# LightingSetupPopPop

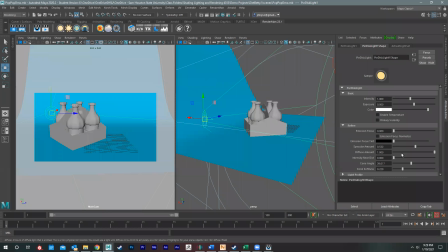So I'm going to play around with the cone angle and the cone softness. So I'm going to actually make that cone angle a bit tighter.
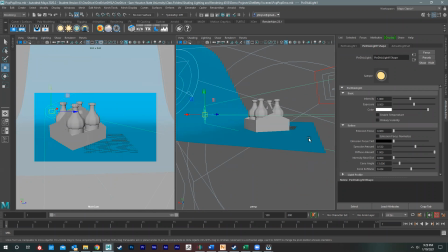And then I want to pull the softness up more and see if that maybe helps us.
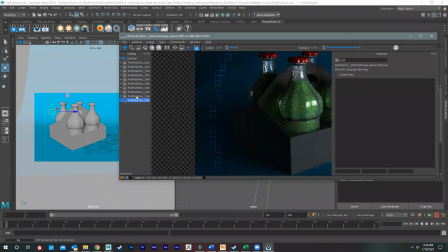There you go. So now it's gone. See the difference? So the reason why I'm taking that away is because that little highlight there is just a bit distracting. Because with this lighting setup, I want the primary light
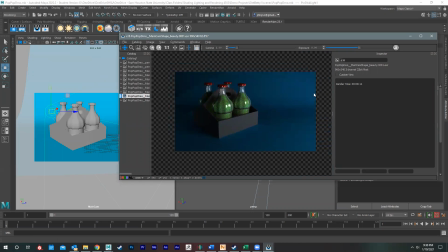that's going to be casting the shadows to be coming from my main light. I'm not a big fan of having competing shadow directions. I think visually it just gets really distracting. So if you can have like one shadow direction, at least primarily speaking,
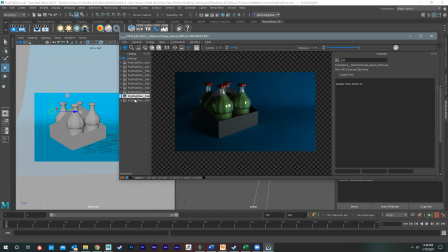I think visually that ends up looking a lot nicer. So if you can get away with that, I think that looks better. Okay, so this is 960 by 540, so this is kind of, you know, crap quality. So what we'll need to do is fix that quality a little bit.
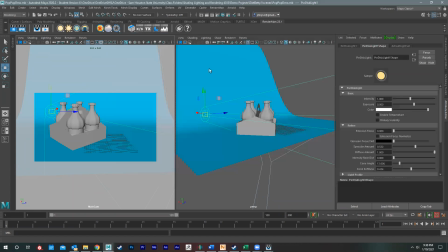Let me add one more light, because I think I can maybe do a little bit more filling in this area. And I'm actually going to add the light that I always talk that I hate about, is the dome light, which isn't a bad light.
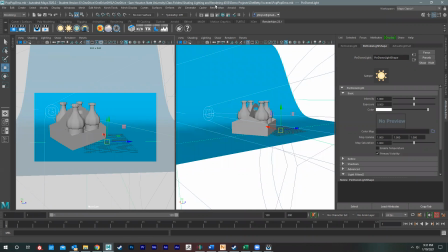But let me just throw it in here and show what it looks like.
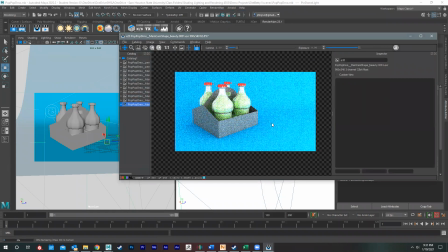So, boom. That's quite intense. All right, so that's not going to work for us.
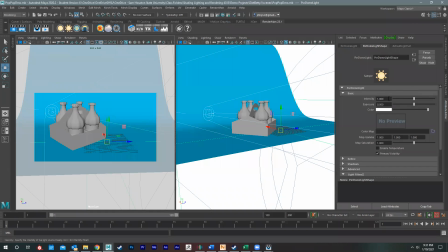But if I take that intensity and bring it down to like 0.1, the idea is that it just evenly hits everything a little bit.
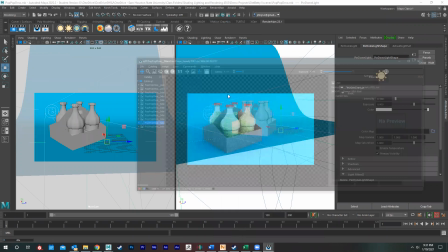So we'll just preview it just a little bit, go from here to here.
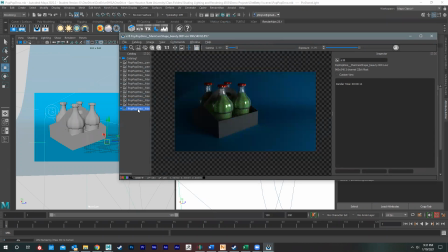Okay, see that? So we're going to go from this to this. It's just kind of lightening up the entire scene.
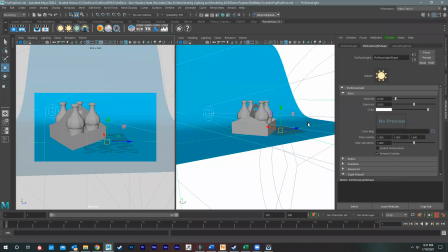And then also we can look at maybe adding a little bit of color to some of our lights.
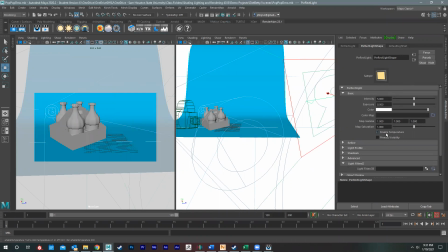So this one right here, one thing you can do is enable your temperature, which if you guys are taking photography class, I'm sure Professor Finley and Peacock have talked about temperatures for lighting. The higher the temperature, the bluer the light's going to get. The lower the temperature, the redder the light's going to get.
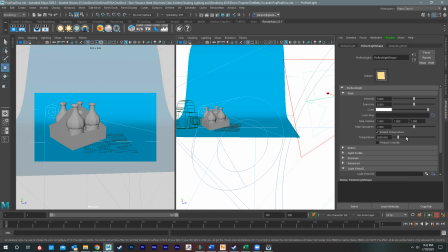So depending on what you're wanting to go across, you know, it's going to change your color. So let's do 8500 for the main light, and we'll just see what that does for the scene.
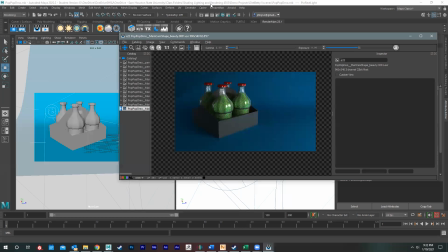Okay. It's probably going to turn everything just a little bit blue, which it did. So it strengthened the blue in the background, and it just kind of overall tinted everything.
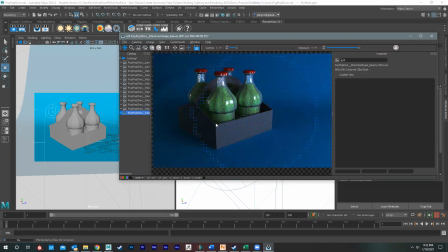So from green to just a little bit blue on the gray. So, okay.
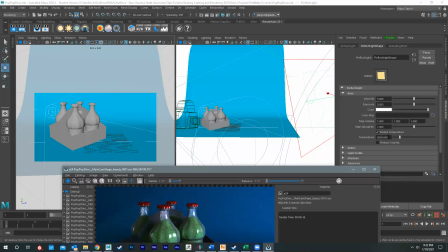So that's kind of what we're getting. I kind of like to play around with doing temperatures, depending on what kind of mood you want to do for your scene. it tends to be the more sterile the environment, the bluer it's going to get.
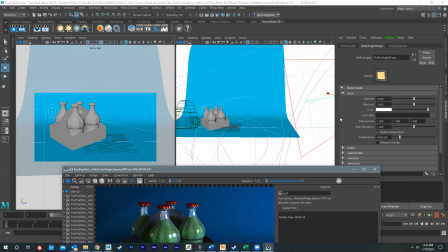Also, nighttime scenes, usually you'll kind of temp them blue. Daytime scenes are usually temped a little bit warmer. Later in the day is going to be a little bit redder. Earlier in the day, late morning, like dawn, it may be a little bit warmer.
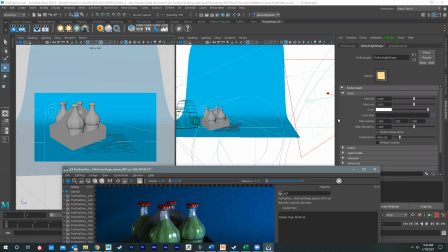And then also when you're at home, a lot of times lighting at home tends to tint yellow or orange a bit.